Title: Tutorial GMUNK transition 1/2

And welcome to this very new and exciting tutorial. That's not me, that's Video Copilot. My name is Mr. Popo and we are Popo. Today I'm gonna be showing you how to create the GMUNK transition, the famous GMUNK glitchy transition that looks so detailed and it looks so hard, but actually it is very simple. It's beautiful and it has a lot of details and that's what I like. My name is Mr. Popo, let's roll.
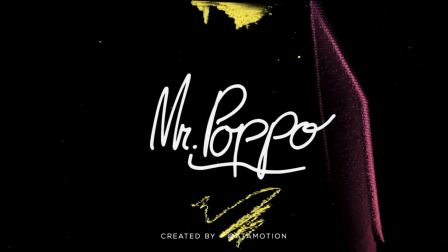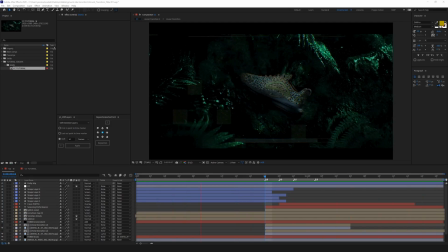Alright, so before we jump into the tutorial, I think we should discuss what we're going to be doing. So the first thing we need to do is we need to find a way to transition from one picture to another. And then we'll figure out the way to actually reveal this using that glitch reveal beauty that we see here.
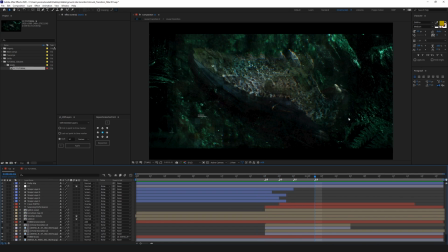Once we do that, we're going to add more detail to the reveal so that it doesn't look straight ahead simple effect. Because this is simple. Once we do the detail, we're gonna move into glitching all these things that are around.
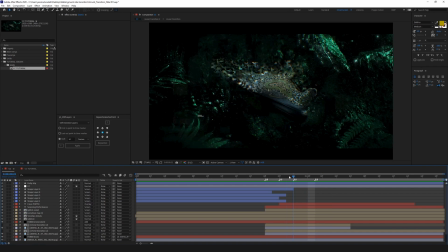And the reason we're gonna do this is to actually complement the reveal transition and so that it doesn't look cheesy. And that's what separates professionals, GMUNK, Toros Kose, and other Reddit motion designers. And once we do all these details,
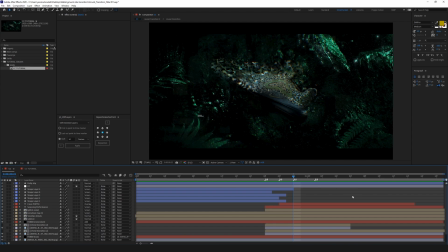we're gonna go and add extra effects to add even more beauty paths to the transition and the look of the transition, like drop code form here, as you can see. Once that's done, obviously we can jump into adding all these hot details that you can see here, these things here,
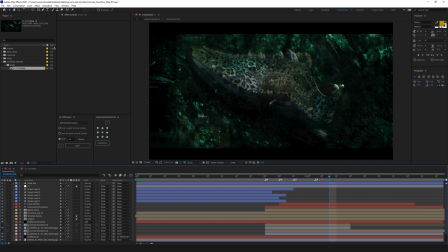and of course add a little bit of beauty complete pass, and that is adding the color correction.
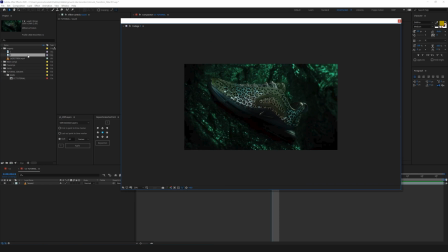So our main goal is to go from here to here. So we're gonna start by importing these two.
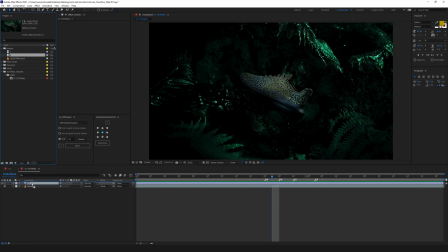I'm gonna get this one, I'm gonna put it here, and I'm gonna get this one, I'm gonna put it here as well. And I can see that this is a little bit too big.
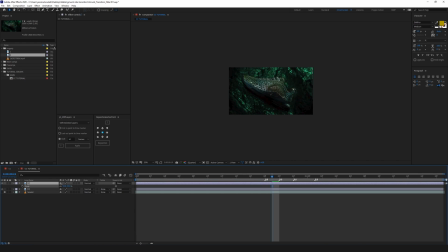And that's exactly what she said. So I'm just gonna put it somewhere around here. Perfect. Now I'm gonna close this. Before the start of the tutorial, I made sure I actually take all the sound cues and put them together. And here we have 4 sound cues where 4 glitch steps that we need to do.
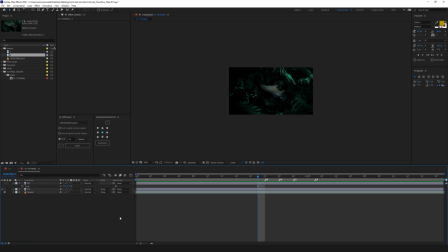To do a glitch step, we're gonna use what we call toggle hold keyframe. Let me show you how that works. So at first, I'm gonna take this one. I'm gonna go to scale. I'm gonna put a keyframe here. Then I'm gonna go one more. I'm gonna add a little bit more. Then I'm gonna go a little bit more, I'm gonna add.
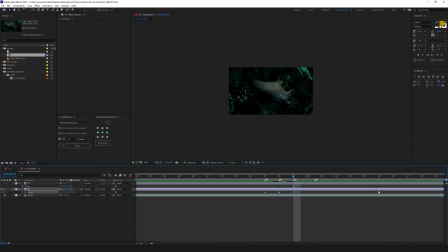And here I'm gonna just show roughly where that thing is. Okay, cool. Now I'm gonna go and I'm gonna try to match that. Perfect. Now if I look at this one, this is what I'm gonna have. All right, that's okay. All right, but that's not really what we want.
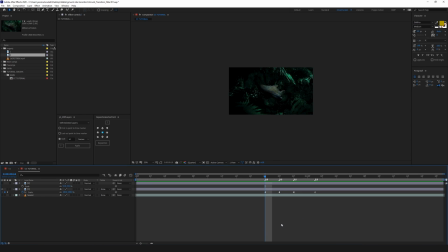If I select my keyframes and right click toggle hold keyframes, After Effects is not going to have any animation in between them, as you can see. There is no animation in between. It only changes once it arrives here. And that's what gives us this steppy look. Toggle hold keyframes is to have steppy looks. Alright, so pop.
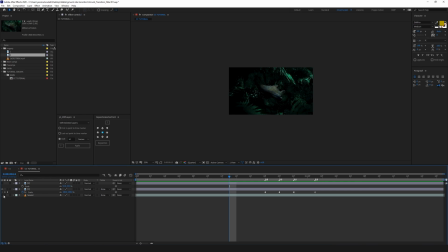Great. Now let's hear it with the sound so that we can see the effect. You can feel it already. Great. Now let's fit it even more by going into our second picture, bringing it here,
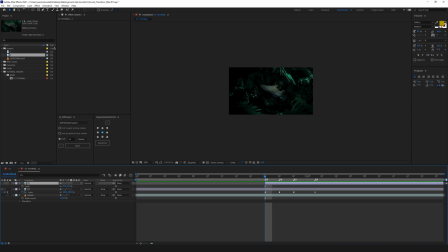doing alt brackets so that I can open it at this exact moment. I'm gonna do a scale at the very end, all right? Because I know that the scale is gonna end here. And then I'm gonna come here, I'm gonna scale this a little bit down.
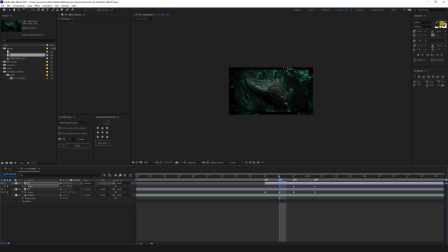And then I'm gonna come here, I'm gonna scale it a little bit down. And again, I'm gonna come here, I'm gonna scale it even more down. And again, the same thing, I'm gonna go and toggle hold keyframe. So what's gonna happen is this is gonna start scaling up.
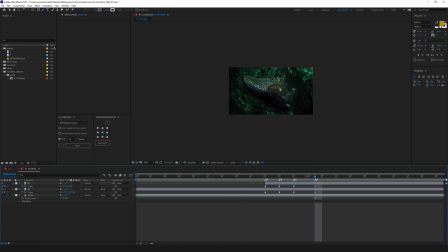All right, so right now what we need to do is we're gonna go and create that main reveal. And I'm gonna do this with creating a new composition. I'm gonna call this snake reveal. And you're gonna see why I called it so.